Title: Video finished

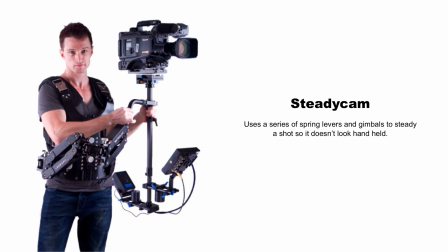(8:07)
This is one of the first devices that was made back in the, I think it was early 80s they actually developed this. And it's a series of counterbalances and springs that help steady the camera.
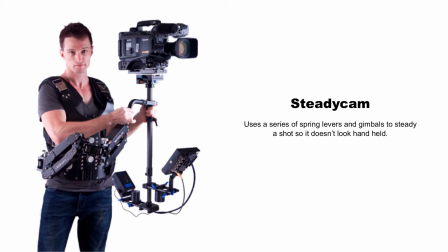(8:21)
Very important, because you don't want to get a handheld shot. You just want the camera to glide through like you're just kind of gliding through a corridor. That's how they get these shots.
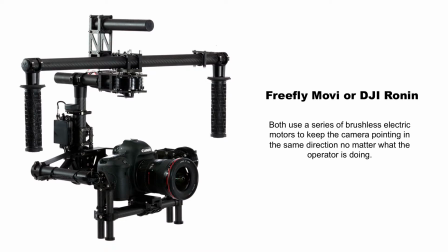(8:31)
So a new evolution of this, and this just came out, I'd say, really in the last 5 years at best. You've got a FreeFly Mobi or a DJI Ronin. These are two just different brands, but they use a series of motors to
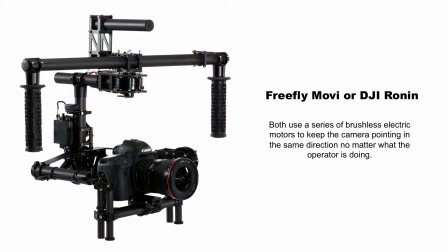(8:51)
tilt and give tilt and yaw to the camera to keep the angle of shooting exactly the same no matter where the operator is running.
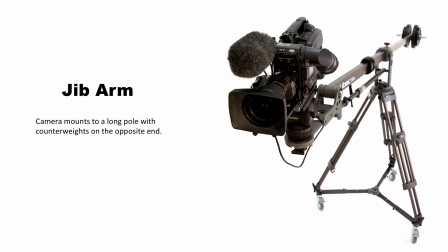(9:01)
So this is another way of doing this. So a jib arm. This is an older school method of putting a camera on something that basically increases the altitude of the image, and there's other ways to
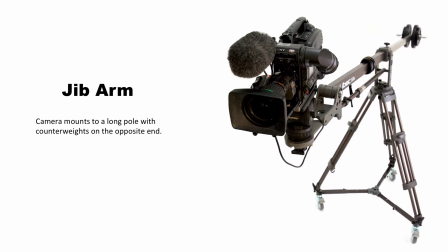(9:19)
control and manipulate the camera at the end of an arm. And just, again, it's another way of creating just a different kind of floating shot. Obviously, it's going to have limitations of how long the arm is and how far up and down you can go.
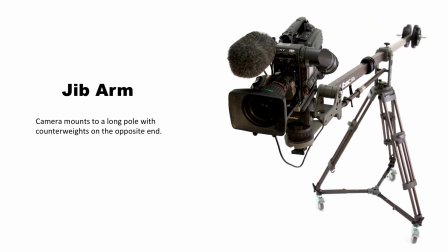(9:36)
So just, again, it's another way of getting a more interesting shot.
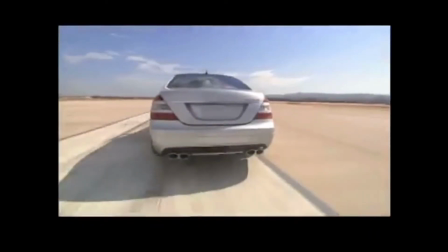(9:41)
And of course, here is a good example of kind of an extreme of a jib arm that is mounted to the top of a car.
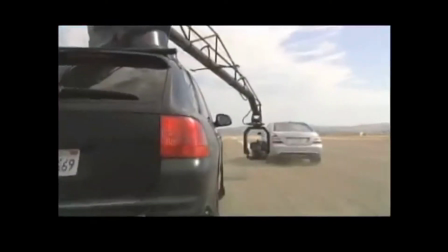(9:49)
And, you get these unbelievably smooth and steady shots that you never could have before.
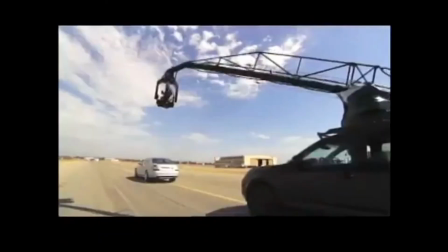(9:57)
Really just pushing, pushing movie making.
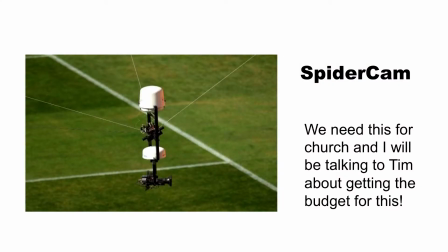(10:02)
Absolutely amazing to me. So here is another thing, and you'll see this more at sporting events. I think this is such an innovative thing where it's called a spider cam, where you've got basically cables.
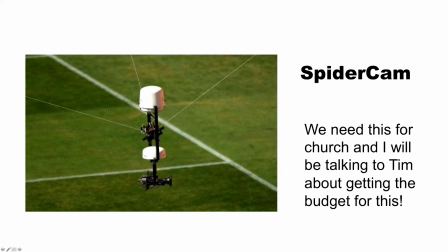(10:17)
Let's see, we've got you can only see 3 of the 4 cables here, but you've got 1, 2, 3 cables, and then the 4th one would go out this way. And then on the top here, you've got a gyro stabilization, and what that does is no matter where you move the camera,
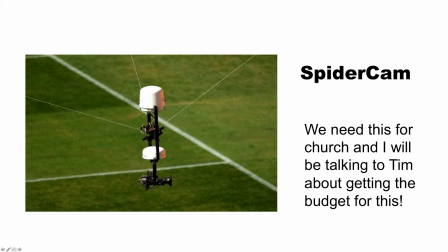(10:33)
left, right, up, center, down, forward, whatever it is, it just keeps the camera upright. So again, this is just an interesting way of getting a new angle, a new perspective.
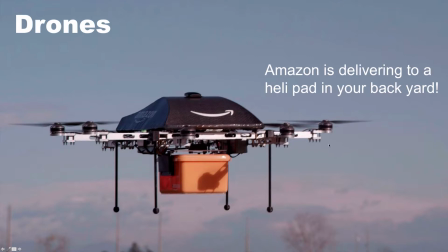(10:45)
Of course, drones. My gosh, it seems like everybody's got a drone. Drones are awesome. Amazon delivering to a helipad in your backyard. But again, cameras mounted on drones. This is new technology that's come out again in the last 5 to 10 years,
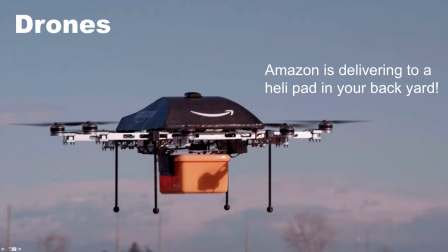(11:02)
all in the interest of getting new and interesting shots that has never been seen before.
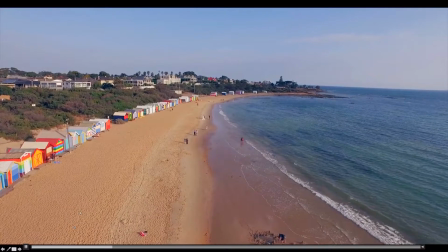(11:08)
So let's see. Let me give you an example here again of this is a drone image I took over at Brighton Beach.
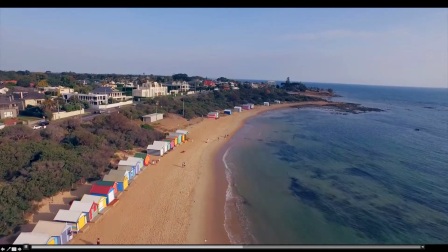(11:15)
So of course here we are going where we're just kind of increasing the altitude,
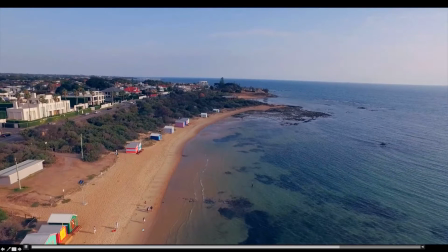(11:20)
and bloop, we just kind of leapt off to the right hand side.
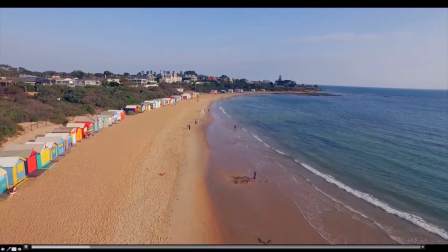(11:25)
Again, I want to play this again. I can't remember if I show this later on, but again, great shot, and you'll see you're kind of immersed in it.
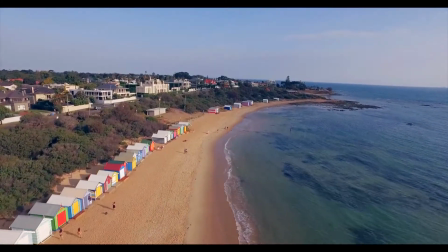(11:33)
As soon as I pan to the right, you lose it. Boom.
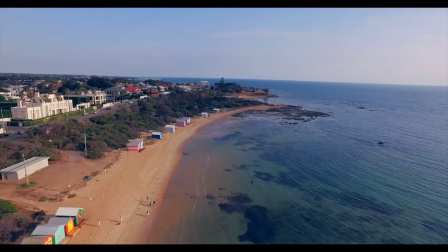(11:38)
You know that it's a camera on a drone. You just kind of lost that suspension of reality. So why does this matter for a church or when shooting for a church?
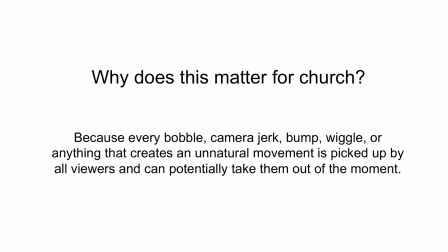(11:50)
Great question. And it's because every bobble, every camera jerk, every bump, every wiggle, anything that creates an unnatural movement is picked up by all viewers that can potentially take them out of the moment. And especially for viewers who are watching a church podcast or a church sermon.